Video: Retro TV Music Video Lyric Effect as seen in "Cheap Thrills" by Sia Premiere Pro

So this is where we can drag in another adjustment layer. You can drag the exact same adjustment layer and plop it into the timeline.
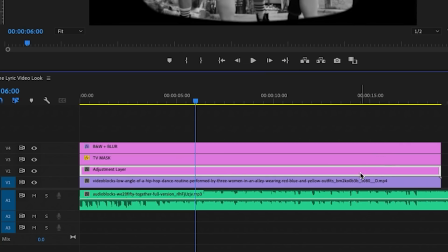275s
Now we want the adjustment layer to be below the TV mask because we don't want the noise to affect the black matte, right, just the video footage inside of the TV mask. And now select the noise effect, which is underneath the noise and grain folder and drag and drop this effect on our noise adjustment layer.
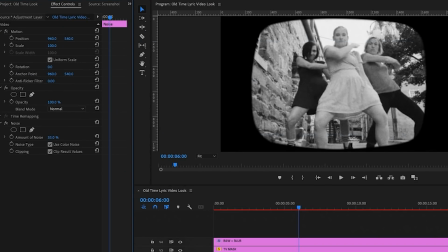293s
And then you can increase the amount of noise that you want. I'll have mine at around 30%. If you want to add some film distortion in addition to the noise, you can download a lot of really cool film distortion overlays from Storyblocks.
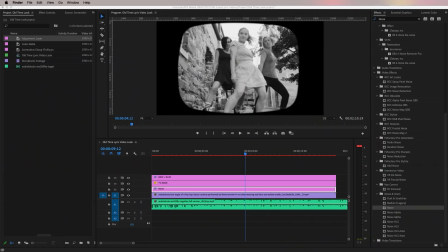306s
You can just go there and search for it, download it and drag and drop it on top of your footage.
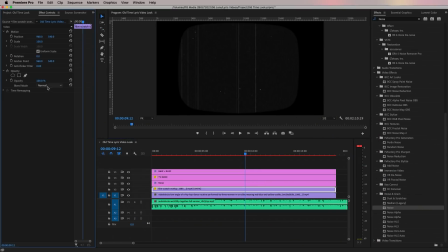310s
And you can play around with the blend modes until it perfectly blends in with your footage. Of course, this is completely optional, But it's nice if you really want to add some cool film damage and overlays on top of the footage to make it look more old
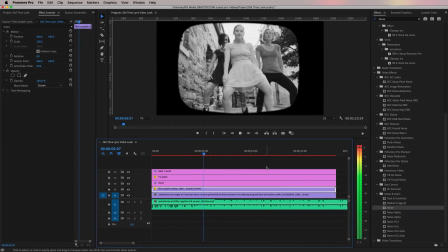323s
Now that this noise effect is applied in order for it to preview properly It needs to be rendered out But because we don't need to render it yet because we still need to make the lyrics This is why I recommend temporarily turning off the effect of the noise
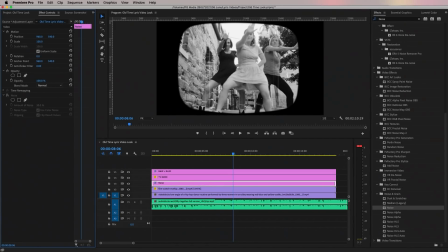337s
So that way you can have easy playback as you create the lyric So now to create the lyrics You're just going to click on the type tool then click on the program window and type out your lyrics In our case, I'm going to type out you and me together,
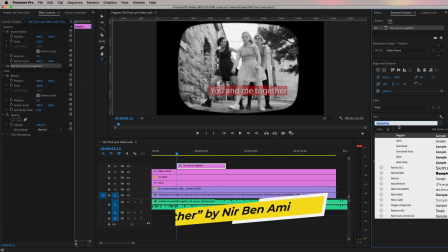350s
which is the first line in the song, by the way, is called Together by Nir Ben Ami from the Storyblocks library.
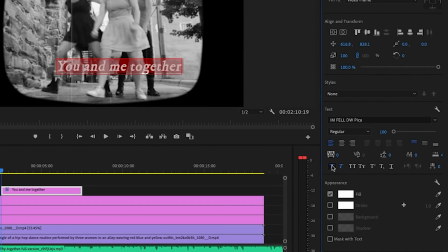357s
So you can use any font that you want. I'm using this font called I'm Fel DW Pika, which is an Adobe font. And once it's set in place, you can center align the text and make sure it's centered in the frame. and you can use the position controls the
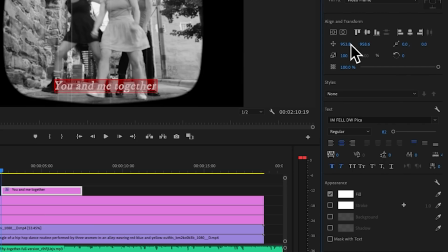376s
vertical position to lower it down where the captions would normally be on the TV
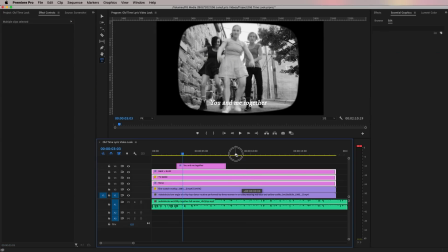380s
so I'm going to move this text layer below the TV mask
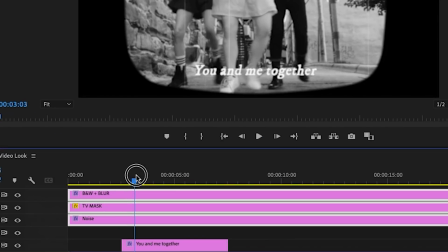385s
and the noise layers in the timeline so that way the effects are applied to the text also now we're going to add kind of a curvature to
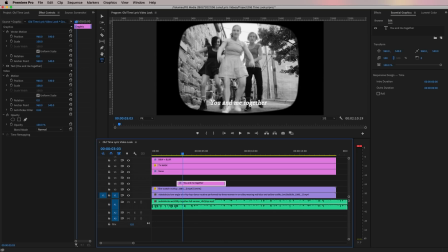392s
the text so that way it looks like it's more naturally on a TV screen so to do that you're gonna go to effects and search for
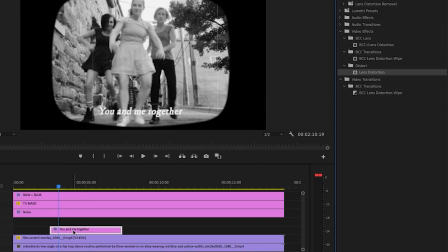399s
an effect called lens distortion drag and drop it to apply it on our text layer in the timeline now from effect controls use the curvature
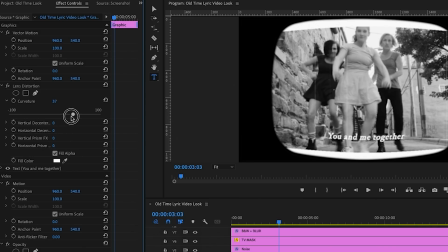408s
slider to add more of a slight curve in my case i'm going to move it to around 50 or 60 between those numbers so that way it's a perfect curve for this screen now this will also affect the text size so you might need to go in and make adjustments to the text position and
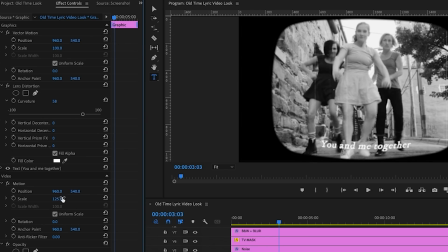426s
scale again and once it's in place now we can do the animation so
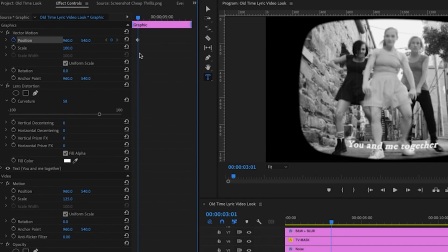431s
let's go ahead and turn on the stopwatch to create our first keyframe as part of our intro animation then pull the playhead back to the beginning of this
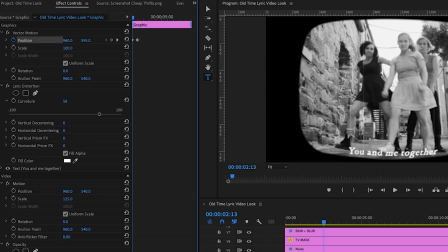440s
text clip and then move the text off screen using the position controls now remember to make sure that the text layer is below
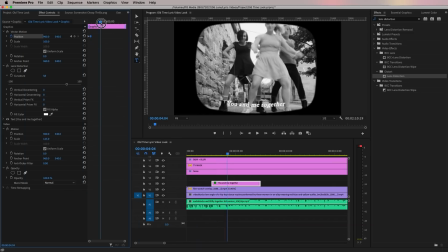450s
the TV mask layer so that way it looks like it's going up off of
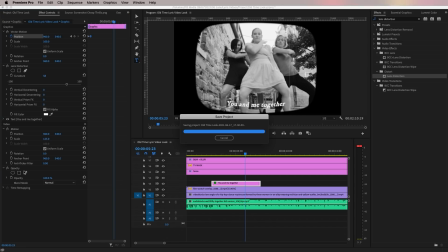455s
the TV screen next we want this text to animate up and then disappear to do that we need to create another mask using the pen tool just above
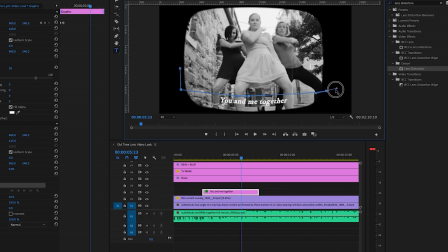464s
the text as a rectangle you'll notice that as I am making the mask but I'm also making a curved line above the text so that
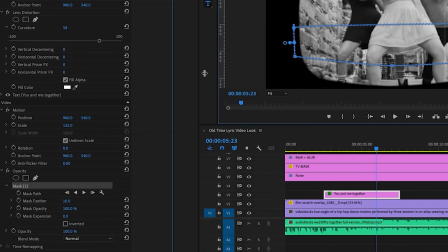472s
way as it goes off screen it will have that natural curvature so we're going to invert the mask as well and now we can animate it up so
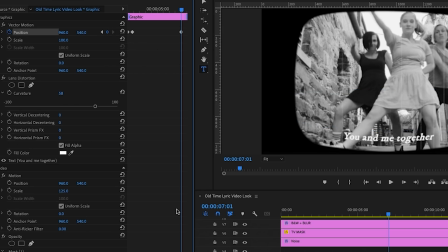481s
first select the keyframe icon for the moment we want the animation to start then move the playhead to the end of the clip and let's
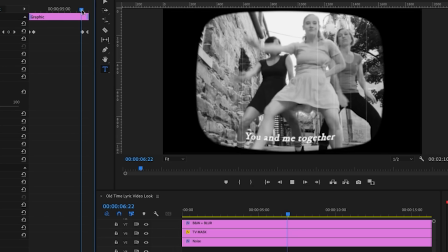489s
move the vertical position of the text up and as we move it up you'll see it disappears behind the mask and now this is the cool part we can make
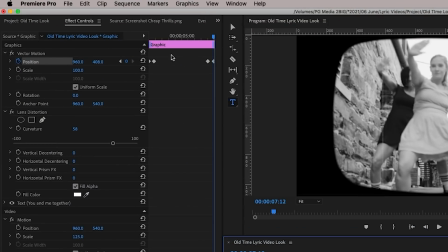498s
this animation responsive to how long it should be on screen so from effect controls you can see that this intro animation handle you